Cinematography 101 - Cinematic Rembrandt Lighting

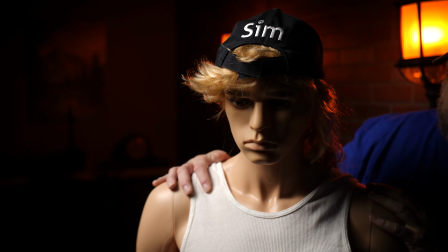4:06 Now, if we turn this dummy a little more towards that light,
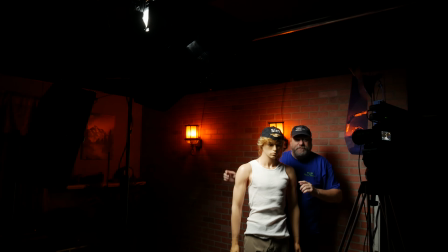4:10 or we move that light a little further forward, this triangle will increase.
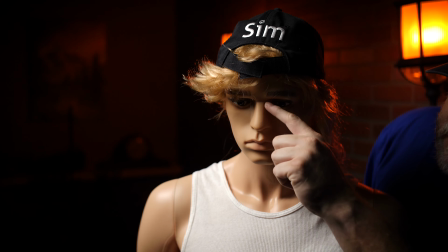4:15 But if you notice, there's the nose right here.
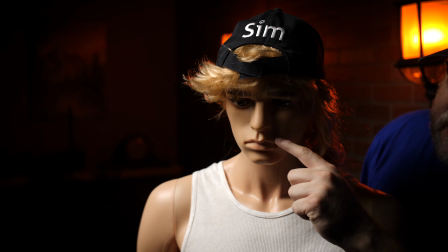4:18 And here is the nose bisecting all the way down to the cheek because that light is coming directly this way.
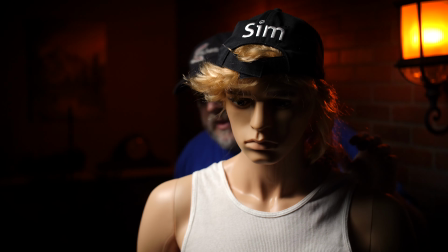4:27 And that creates that Rembrandt look. Now, you may be saying, gee, Scott, that's an expensive light.
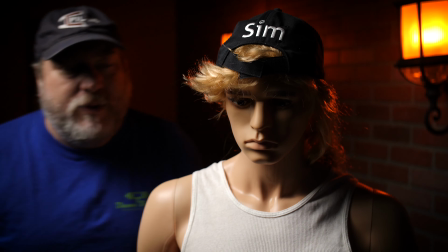4:33 Maybe we could do it with a cheaper light. I agree, we probably can. So let me just turn this one on
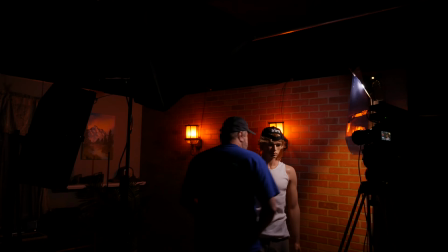4:42 and turn this one off.
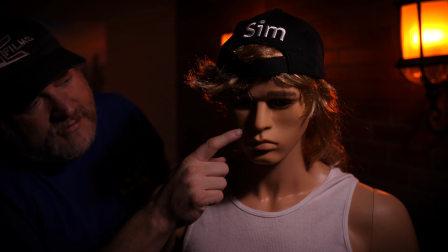4:45 And once again, we have a triangle of light caused by the nose bisecting, and you can see right here
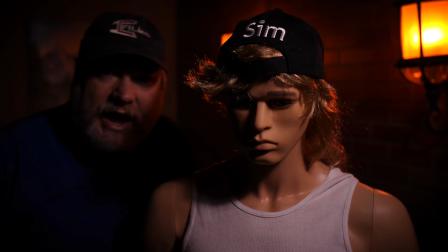4:56 See that harsher shadow? Now this is a hard light and this is a soft light, so you can see the differences that it makes.
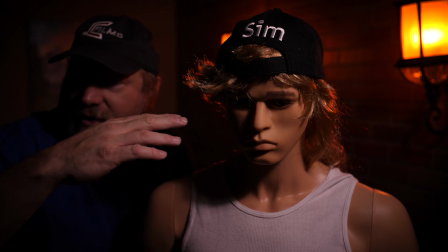5:03 Now if you were to shoot the camera from this angle right here, you're gonna get a very dark, menacing look towards that camera.
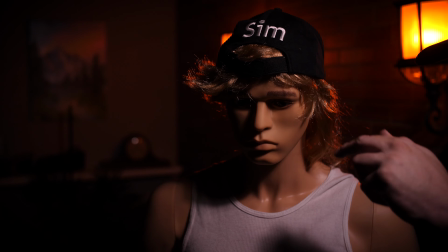5:12 If you shoot from this side, well, it's the light, it's the brighter side,
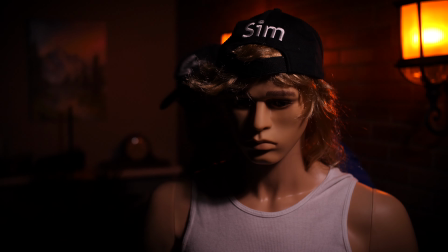5:19 it's good and what's important. So it's about choosing that mood. But that's a $10 light up there. This one is a little more expensive, but you can do it regardless.
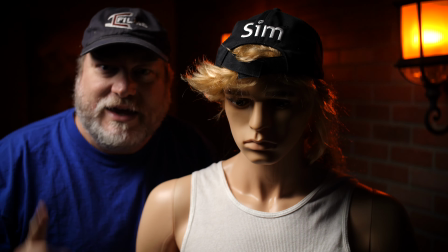5:31 So it's actually really easy. And this is really just one light.
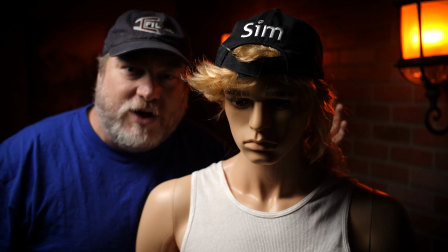5:35 Now sure, we have ambient light coming from back behind here, but that is only just to create some type of mood, to give the background something.
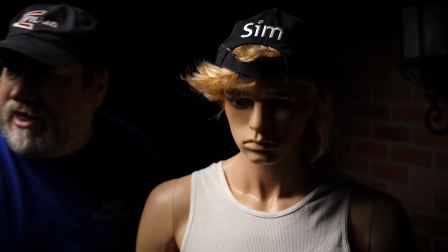5:42 But you could have these lights off and now you've got nothing. You got no background breakup right over here.
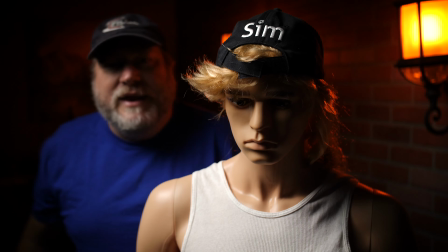5:49 It's just black on black. And you know what? It's kind of boring. I do like that, especially the way this light is glowing behind him.
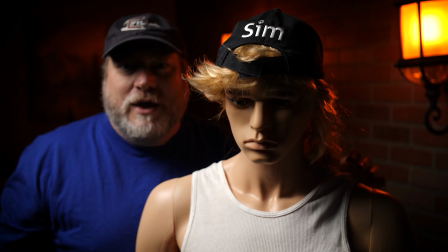5:56 Don't be afraid to play with light. This is one light.
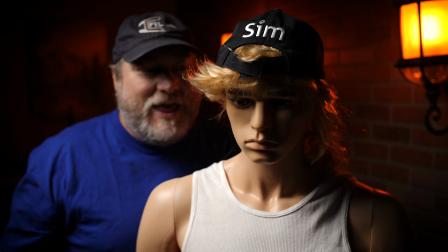6:00 You created a Rembrandt style lighting, and that is used in movies all the time.
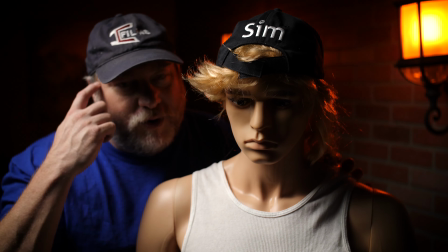6:06 It is a great look, and it also provides a lot of character for your, now I would not prefer this like this.
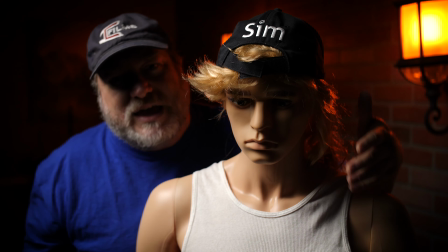6:14 I mean, it's okay for certain types of shots. I'd provide a little bit of fill on the side just to kind of bring it out a little bit so it's not just off into the dark.
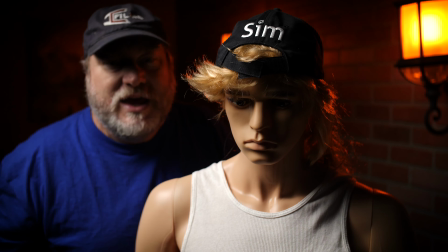6:23 But again, it could be the mood that you're trying to establish. Now, what happens if you have light everywhere?
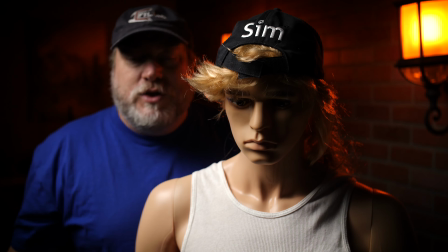6:30 Well, you can fix that too.
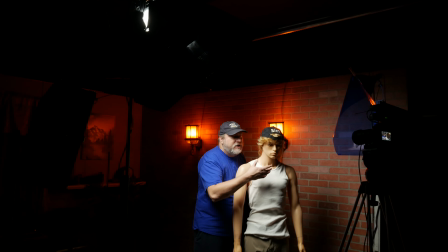6:32 So what happens if you're in, say, a brightly lit room and you're trying to create this Rembrandt lighting and you can't get the face dark enough? Well, you use our friend negative fill. Now in this case, I'm just using just a simple black solid to kind of demonstrate.
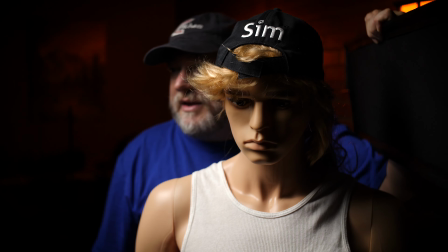6:46 But if we place it up against the skin,
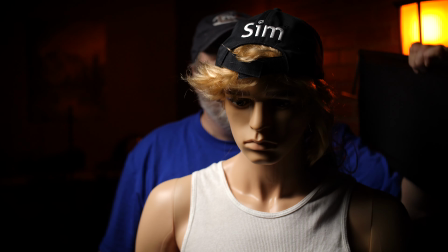6:53 it actually takes away a little bit of that from there.
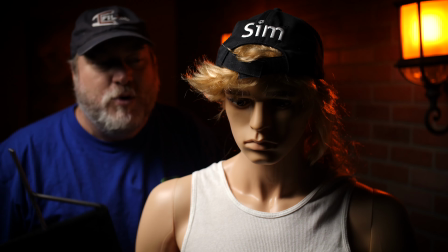6:57 So the larger this black solid is, the more you can take it away. How about that for mood?
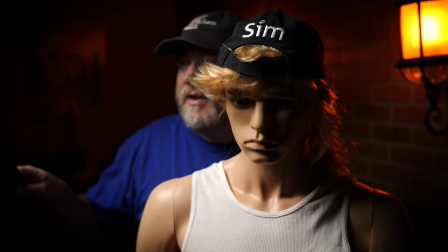7:03 We still get our triangle of light, but now we're creating a little more shadow on his body.
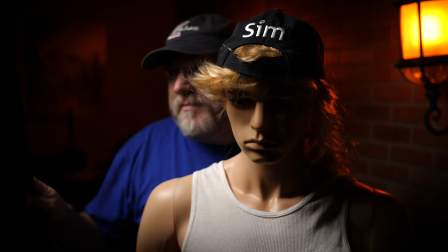7:11 And we're still using one light, but we're controlling that amount of light and how it hits.
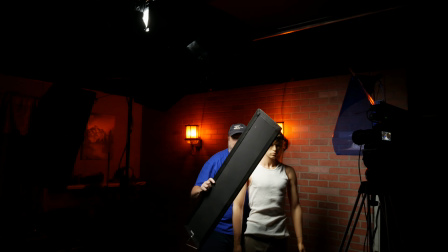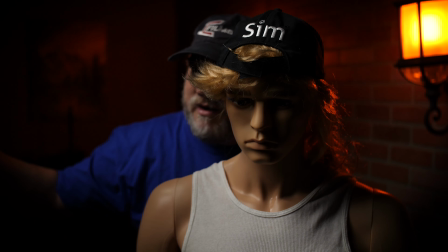7:42 Now, how about that? We've got a massive change right there just by blocking a little bit of light. We still maintain that Rembrandt lighting. So it can be done. Don't be afraid of it. Let's go back over to the board. Now, I hope this explanation helped you understand the Rembrandt lighting style and just how easy it was to create. And I hope this inspires you to play a little bit more with light and the amazing stories you begin to tell with it.